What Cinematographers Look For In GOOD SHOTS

Or just get more comfortable with your camera and figure out where that, threshold is between too dark where you're starting to see too much fixed pattern noise or something like that, or when you're overcompensating. And notice how I mentioned catch lights. When it comes to narratives, I could care less about catch lights. Maybe more so in interviews and more stuff that leans towards the corporate or maybe a quote unquote brighter feel,
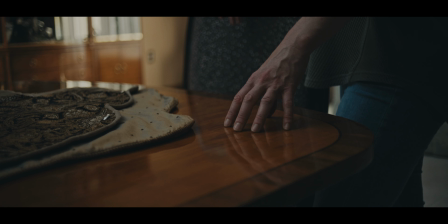I'll care about catch lights because they do have value, they do something. But usually for my narratives, I could care less if there's a catch light or not. If a DP can make one happen, great, all for it. But I don't feel the need to go out of my way just to be like, oh, there's a catch light or there's a really clean hair light.
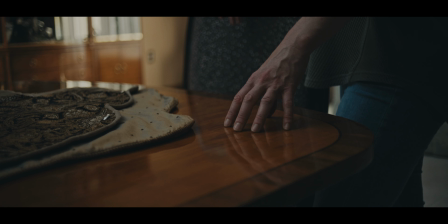I don't care. Let's bring up this shot for one thing and one thing only. And I actually saw somebody on a podcast on like an Instagram reel talk about this, and it's such an important topic.
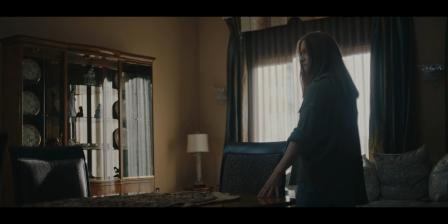Don't forget your friggin' inserts. People not getting their inserts can make some of the most boring scenes ever.
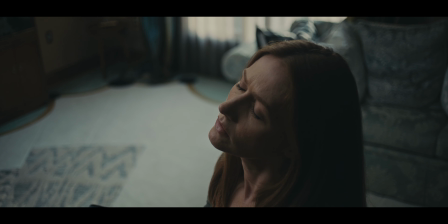Because if you're just going from your wide to your medium to your close and then calling it a day, it's just such boring filmmaking. It's texture and it's things that the body is doing or what they're touching or the textural elements of your background and your set,
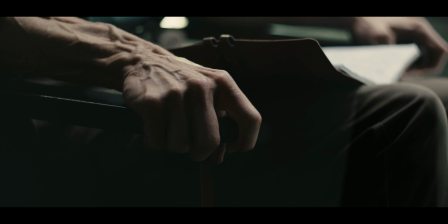what's on the table, what they're wearing. That truly builds that very tangible feel to your film. I could have just let this shot roll out and show our character just, looking up and expressing what she's feeling.
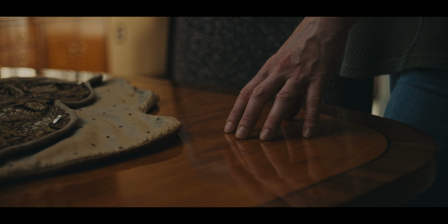But the insert close-up of her hand on the table, it just adds so much to the entire scene. It's not, the greatest shot in the world. Obviously, it has everything we want. It's got depth, it's got layered lighting, it's got checkerboard effect, it's got good exposure in the hands, it's got all the basics we need, but What it really is doing that we needed is giving us a textural and feasible, tangible element to the scene. So for God's sakes, people, get your inserts. Because I'm in a place right now where I will forgo what seems like a very basic shot if it means that I can guarantee I can get my inserts. Let's move on from trial and take a little blast to the past. And I want to talk about this film in particular, The Reunion from 2022, because I kind of used it as ammo for what somehow became my most popular video on my channel. Thank y'all for that anyway. But let's give this thing its friggin' roses, because I think the DP Mikey D'Amico, who also shot Trial, shot his ass off for this thing. And it was a good mixture of him essentially having 80% of the cinematography responsibilities, and then I did some operating for some pickups, and also me doing some operating and some on-the-go, on-the-fly stuff. I bring up this shot because, one, it leans back into the insert conversation we just had, and also just getting what seems like random to really build upon the tone and the feel of your film. One of my favorite things ever is the intro to No Country for Old Men. I could listen to that voiceover and watch that first couple minutes forever. And it's just random stuff. But sometimes random stuff gives you tone. And this is literally just a random shrub being lit up by truck headlights. That's all it is.
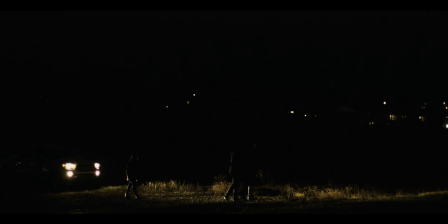There is nothing else happening in this shot besides lensing and hitting record. And it also has something I'm usually looking for in a lot of shots if I can do it, and it's coming back to that conversation of light play. And also, are the lights active? Can I have a shot where I can turn lights on and off to have dynamic change in the scene?
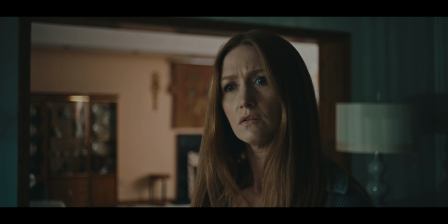Can I have a scene where the lights maybe change colors? Can I have a scene where the light maybe moves around to simulate headlights
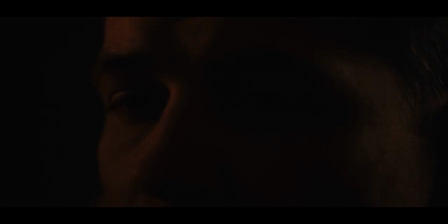or to simulate some kind of trippier element that's relevant to the film like we did in Recurrence? I love it when the lights can be mobile. I love it when they can have very big dynamic changes, because that's just a storytelling element. And while we're on the topic of this shot, this kind of like yellowy, strawlish gold color, that's something I'm looking for a lot. I love this color tone with a deep, burning passion.
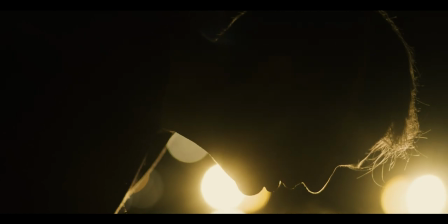And then of course, just the framing and the silhouetting and the use of hard light into very,
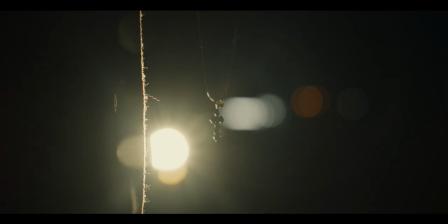very deep shadows that I love to do in my films can be seen in this entire sequence. And then I like to reference this guitar scene a lot, where we get a lot of close-ups of him picking and playing.
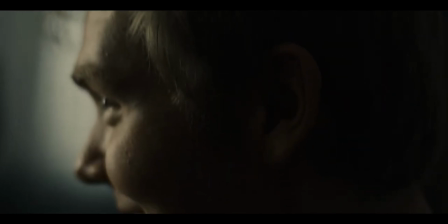When it's scenes that aren't like normal conversations, and they're scenes of
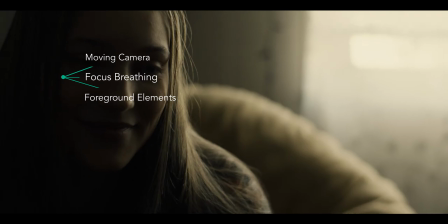importance that lay outside the realm of, scripted conversations, I love getting just random coverage all over the place.
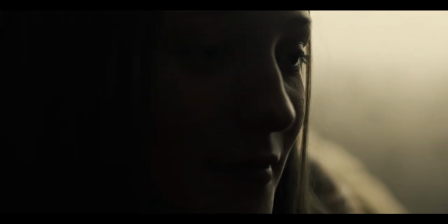I love a moving camera. I love a very natural feeling handheld where the depth of field can be played around with a bit,
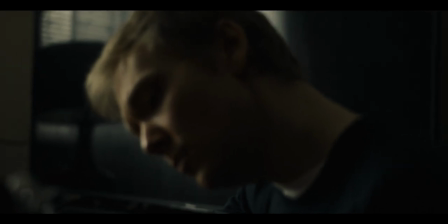where a little bit of soft breathing can be introduced to make it feel very human, not make it feel like a mistake in the filmmaking, but like I said, it just brings that human element to the cinematography. And then it's just simply working around the fact that a window is giving us all the lighting we need,
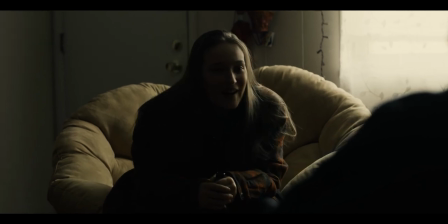moving with these close-ups, with these somewhat jump cutty kind of moments. It just creates such a great mood, and also really helps with your pacing as well. And then for me, these are sometimes the most enjoyable moments to watch in a film. The other great part about shots like these, you could do them right now. You don't need sound for this. You don't need a lighting setup for this. This is just a tonal piece. If you're somebody that needs to work on their narratives, just write a little poetic thing that you can record on your phone or to a microphone, and then shoot stuff like this, montages.
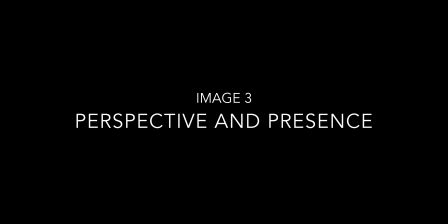And to continue that concept of geometry with simpler things like frame within frames, and the conversations we had with Edges about how I like to use depth of field, we've got this shot here.
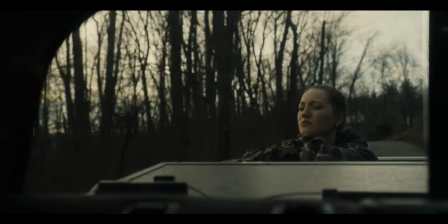Perspective to me is everything. I think one of the coolest things about a movie like, say, Interstellar, is that they shoot a lot of the scenes where they're witnessing stuff like the space station or the black hole. They're shooting it from the perspective of the human, going through the window, shooting it at the eye level of the person. Of course, there's the big extravagant shots, but they're taking the time to show a good sense of grounded presence.
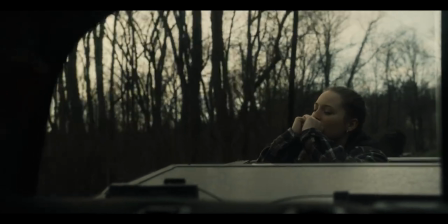Shooting stuff like this, like our character in the back trunk, putting the camera in the car itself, shooting from the back windows, it creates such a great weight and geometry to the image like we've been talking about.
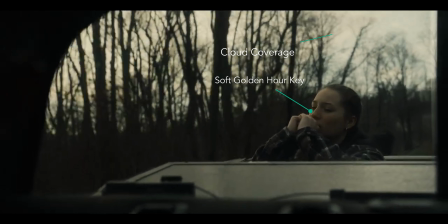For one, the lighting is great because it's golden hour, the sun is setting, there's some cloud in the sky softening up. You've got the trees in the background that are completely filling our space and getting hit by the sun a little bit so we don't just have a blank sky in the back.
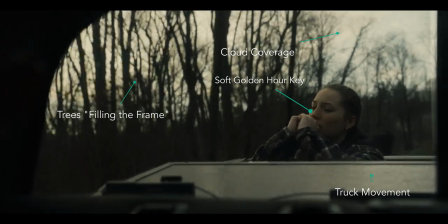We've got movement in the truck itself that's giving us dynamic flow, and the frame within a frame itself,
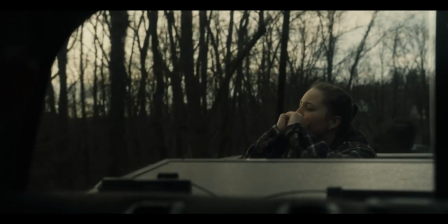it looks cool, especially when out of focus, and it also works with the ideas that's going on with the end of the film, which if you watch the whole film, you'll see exactly what I'm saying. All right, I think that's enough to wrap that up there. This is a fun one. Should I do this more? I don't know. Go in the comments and let me know. Let me know what shots you liked, let me know what shots you didn't, or if there's something you want me to talk about next, or if you friggin' hated all these shots and I should just deactivate the channel now. I'm not gonna do that, but if you want to say it, I can't stop you. Anyway, this has been Davis with the Six Shop. I'll see you in the next one. Goodbye.